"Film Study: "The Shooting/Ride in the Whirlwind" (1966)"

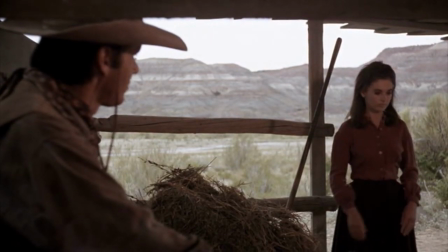(8:29) I don't know. It ain't up to me.
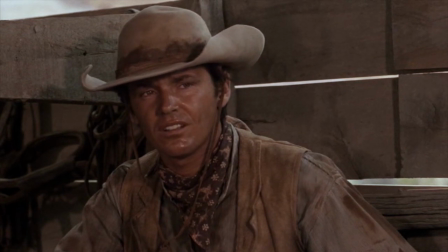(8:37) You just do what? It's right with your paws, all you care about? I can't say.
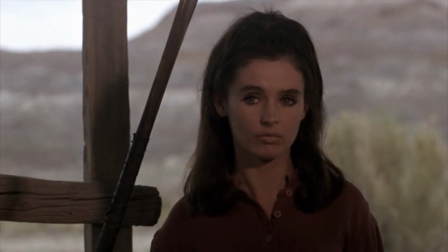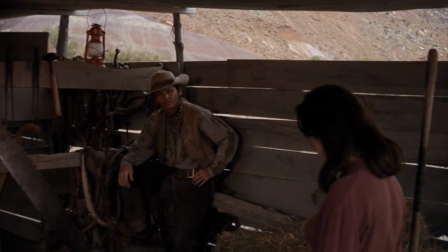(8:52) How old are you? 18, I reckon. You ought to steal our stock.
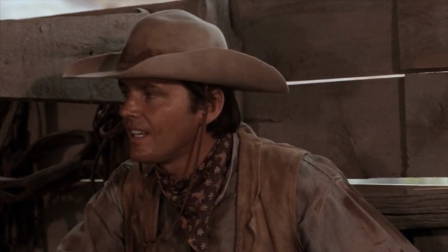(9:00) That ain't my problem. Tell them vigilantes, they're the ones. It's the wrong thing to do.
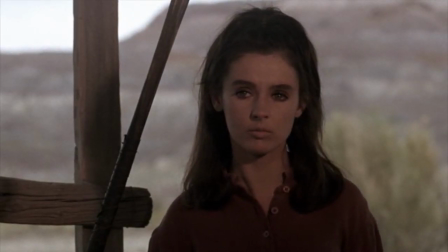(9:07) What's right? Hang?
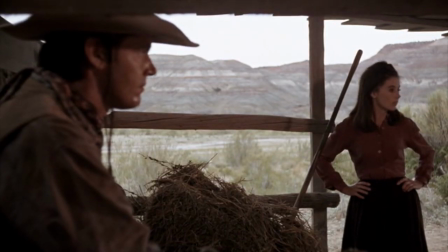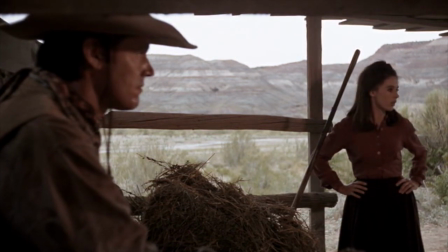(9:16) We ought to go in.
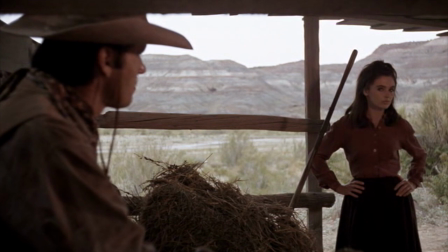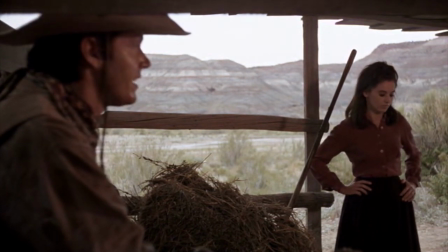(9:23) When I say that's...
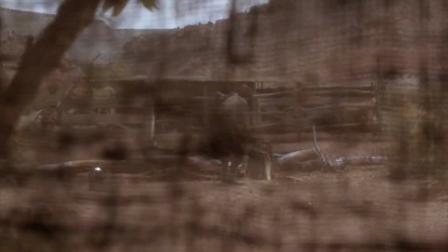(9:29)
Allowing the use of your bed is a very personal act. There is something about the swift moment where they make eye contact, and Abigail says,
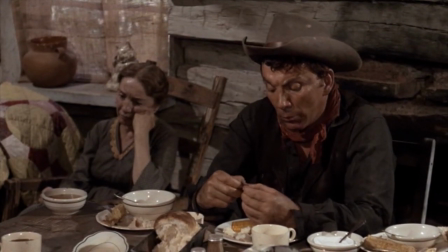(9:37)
go ahead, to her stern about face that acknowledges their cursory bond, then demonstrates its limit.
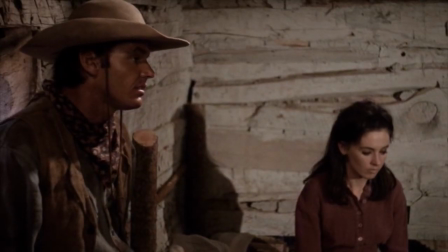(9:43) You mind I get some sleep, Vern? What?
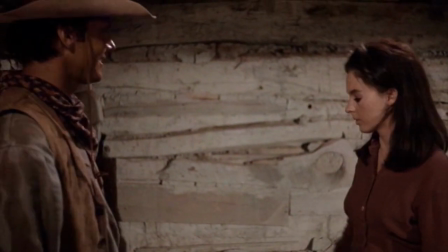(9:49) This is my bed. No, it's all right. No, go on. Plunged.
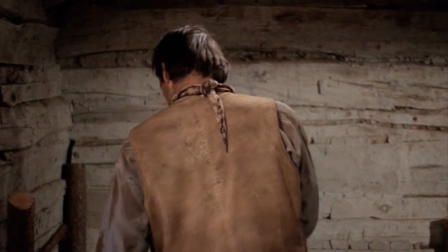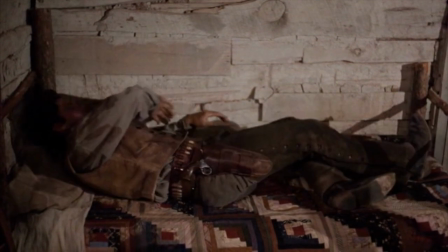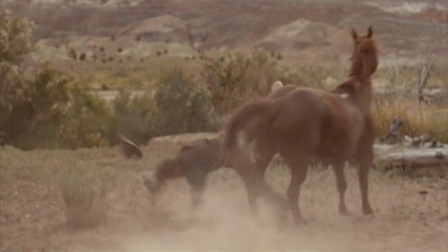(10:07)
Perhaps deadened by her family's isolation, Abigail's flat affect persists even after witnessing the death of her father.
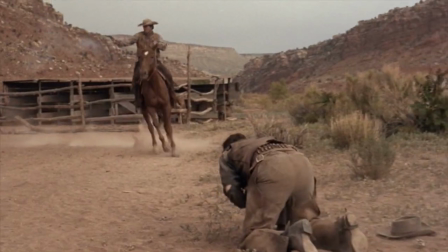(10:15)
Something about that sideways glance wonders if she can go along and shows no
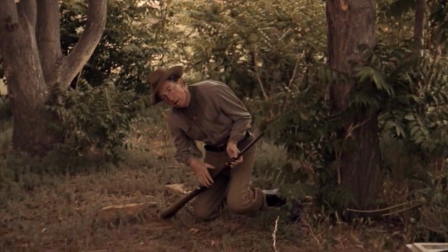(10:20)
concern for the dubious future left to her and her mother without the family patriarch.
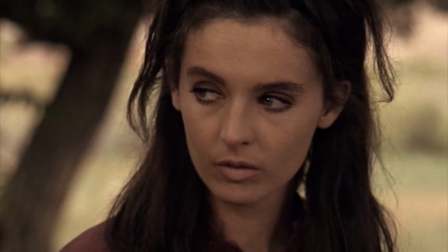(10:29)
These two films have been analyzed at length as long as they've been around by both qualified film scholars and simple film geeks.
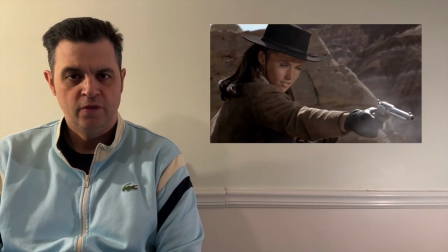(10:38)
I won't regurgitate some synopsis or review that you can pick up somewhere else by someone far more qualified than myself.
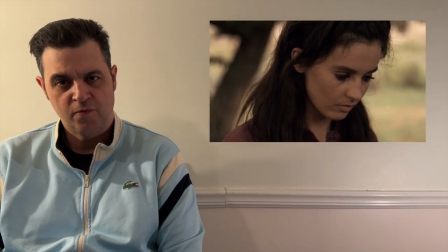(10:47)
I don't know how many have sung praises for Ms. Perkins' performances in these two films, and I don't care.
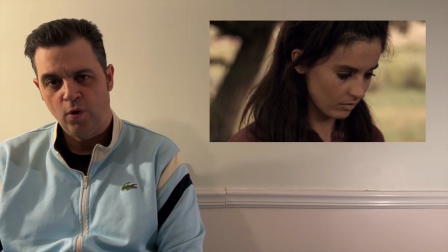(10:54)
Even if I'm 100th in line, I fully intend to deliver kudos to where they are rightfully deserved it is for her performances amongst others that i treasure these films let's close things out with a few words from miss perkins herself this is scratch the surface thanks for watching it was great i mean the thing is the first thing i remember is jack calling me up before we went up and said come over to western costume we got to pick out our costumes and i picked out a hat and jack said no i want that hat and he took the hat so i got the black
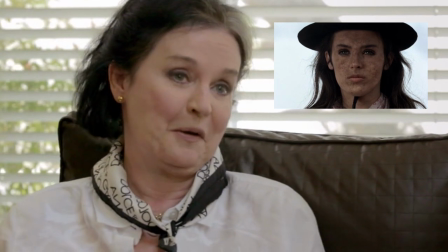(11:27)
hat it's Okay, but that was Jack, right? That was good. The Ride in the Whirlwind character, and I said this to a friend recently because she said, oh, I saw that, and you were such a nice little character there. You know, I'm living in the middle of nowhere in the West with my father and my mother, and every day I fed the chickens and brought him water, and we lived there, and I never saw a human being, hardly ever. The only thing I ever saw every single day was my mother, my father, and the chickens. and I made my character, I said her best friends were the chickens and if you notice in the show, I do a lot of this, you know and I copied her character and I said, well she identified with the chickens because that's all she knew,
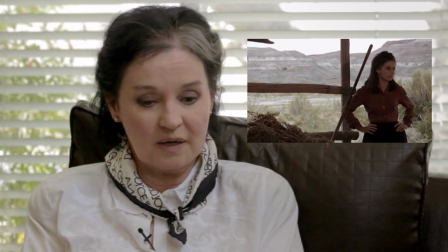(12:09)
because I loved doing this when Jack and I were in the barn together and he's talking to me and I'm going it was the chicken girl and my friend understood it when I told her yeah
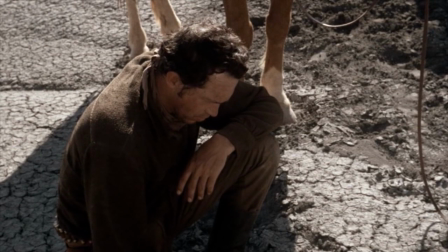(12:22)
do you hear what i'm saying i could have left anytime i'm talking about now
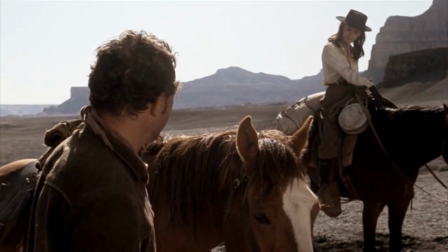(12:31)
i got my reasons for staying reasons there ain't gonna be no kill